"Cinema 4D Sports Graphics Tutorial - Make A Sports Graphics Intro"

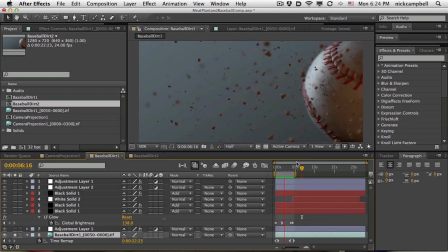So that's our time remap, and then it slows down, and then it ramps out. Boom. Okay. So that is the first thing I did. The other thing I did was add, I didn't add Real Smart actually to this layer. Because of the time remapping, I actually added motion blur a little bit later. So what's the next thing I did?
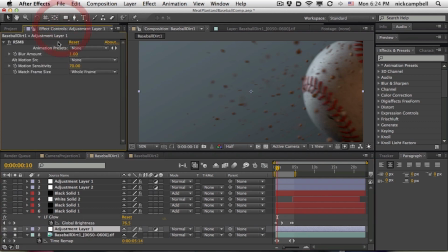I added, this is where the motion blur is, right above it. So now I added motion blur, which means as it's rotating around, it's getting really blurry because it's flying very quickly.
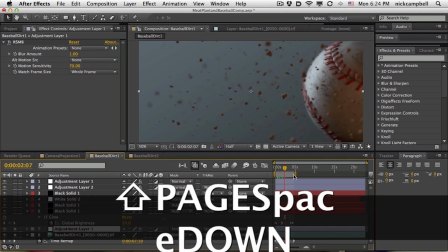And then when it slows down, it gets a lot less motion blur. And then as it spins up again, we get a lot more motion blur.
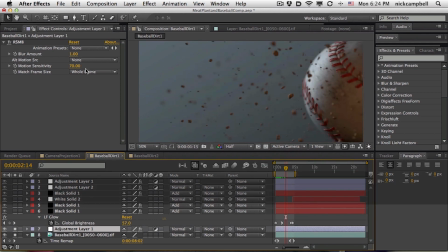So that is just Real Smart motion blur, basic, you know, no vector output, nothing crazy.
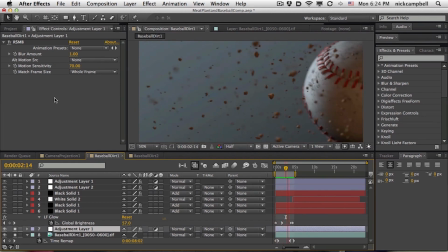It's just reading the actual data of the render. And it gives you a couple little wonky frames there at the end. But we're going to see those weird ones. But we're going to mask that stuff with all these lens flares, all this crap.
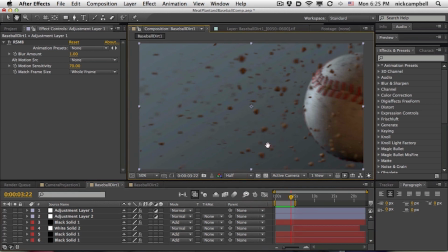Not lens flares, but like glows and stuff we're going to do to the scene. Anyway, so what is next?
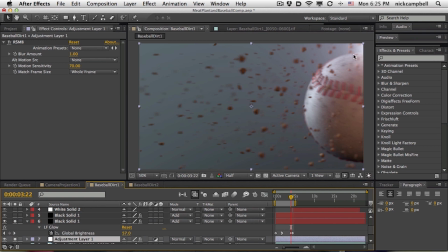Next is a little bit of a kind of a glow coming from the upper corner.
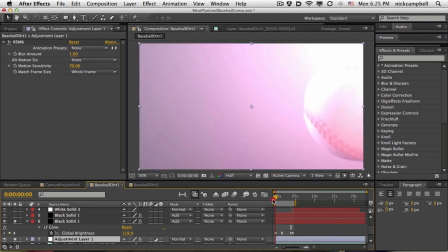Now, this glow is actually responsible for a lot of the blow out of the lens there. So in and out, it's really blowing out the scene. And what all I did was animate its global brightness.
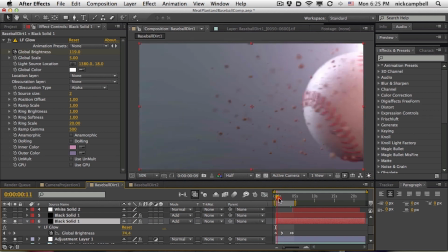It's an LF glow. It's part of the Knoll light factory. And so this has just got this nice kind of cool glow.
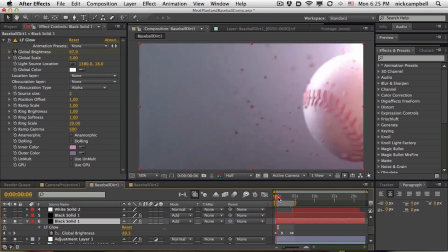I think these are the original colors. And it's just giving it a little bit of atmosphere and a little bit of dust and stuff to the scene.
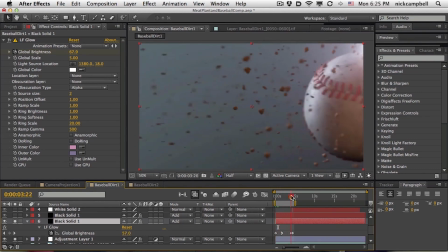So sometimes a little bit of glow will work like a little bit of dust here, and then we pop back out.
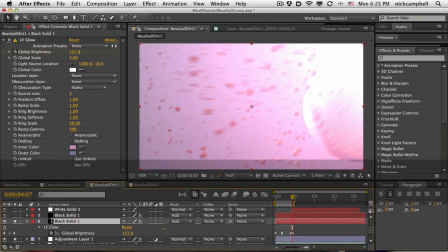So from there, the next one up, let's turn that on.
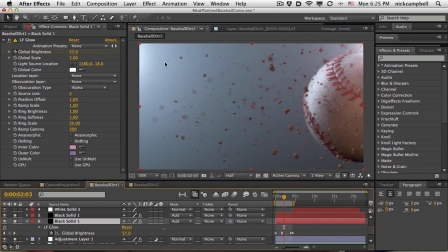The next one up is a little glow over here.
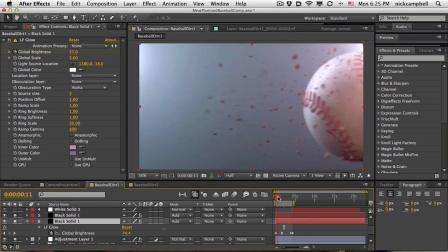So now we have a little glow here, and it's also, I think, animating on and off a little bit to pop that to white a little bit.
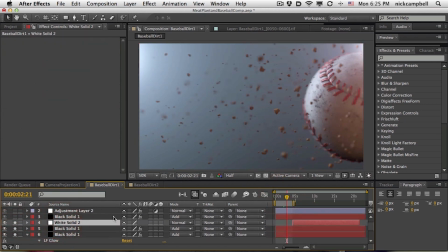Up next is a white solid, and this is just to fade off to the end.
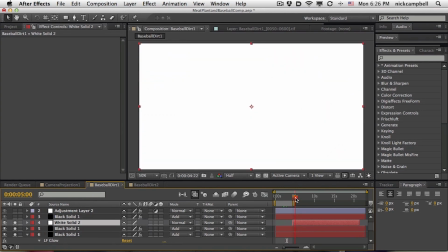So what I wanted it to do is just go to white and then just stay on white. So I just added this white solid. It does nothing until the very end, and it just pops on. Next thing, another solid, and it looks like another glow.
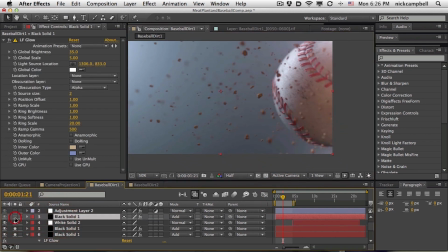And this is our subtle, really subtle little orangish glow coming from over here. So this is just giving us that little kind of amber color over on the edge. And these go a long way. Again, all these little touches are these little 10% things that you could add,
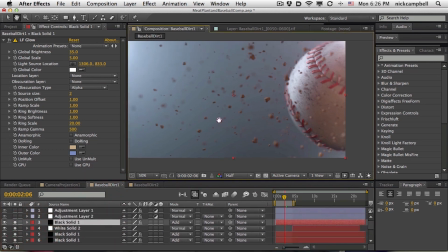little 2 10% things that all combine together to hopefully make it look a little bit better.
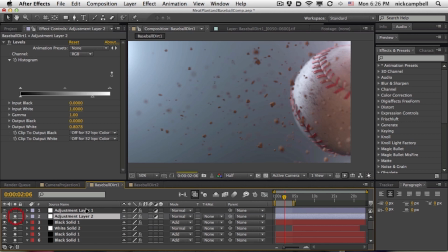Up next, we have a levels, which this is actually our vignette. So this is only darkening the corners.
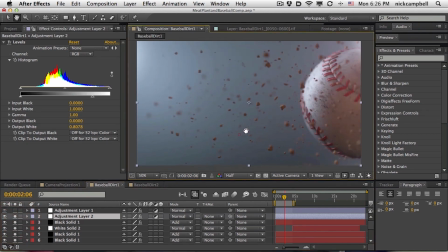And it's just adding a little bit of vignette to our scene just to kind of squash this brightness here and to kind of focus in. The next one is our final curves adjustments. You can see that's a pretty heavy curves.
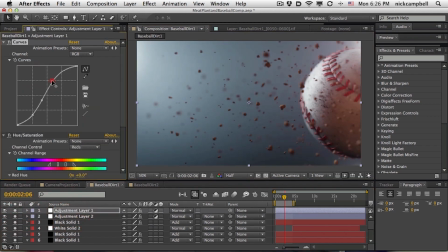You can see the S curve here, just kind of adjusting the brightness and the darkness. And I also pulled the hue and saturation down quite a bit. You can see without it, these laces were getting kind of blown out to red, especially with this orangish kind of like glow out front here.
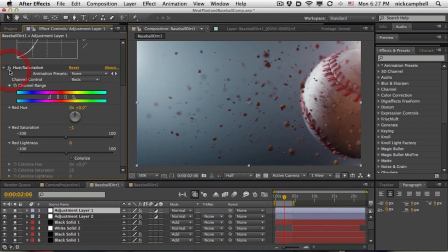By toning that down, that was actually just pulling back that saturation. I think it was just that red that was bothering me. So now you can see, let's unsolo everything and just go back, which looks the same as everything not soloed.
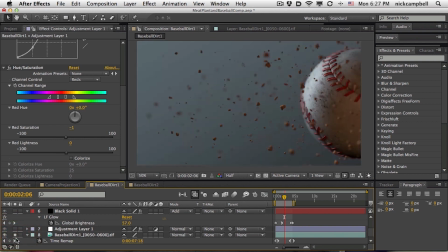But I want to show you the before and after. So that's our output, right?
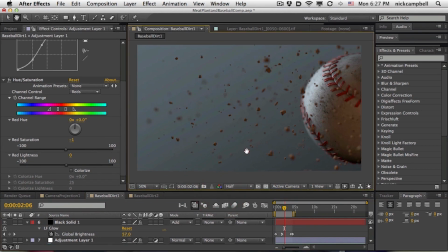That's our render out of Cinema, which looks fine until you see all this other stuff.
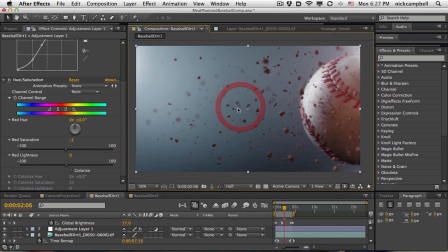So again, you know, compositing and getting it at least into Photoshop or in After Effects or getting it into a place where you can do your final composite is so important. Thanks again for watching, everybody. And hey, if you want to supercharge your Cinema 4D learning, head on over to our website and check out our Intro to Cinema 4D series. Love to see you over there. And just overall, thank you for watching these videos. We have plenty more of these here on YouTube and over at our website at greyscalegorilla.com.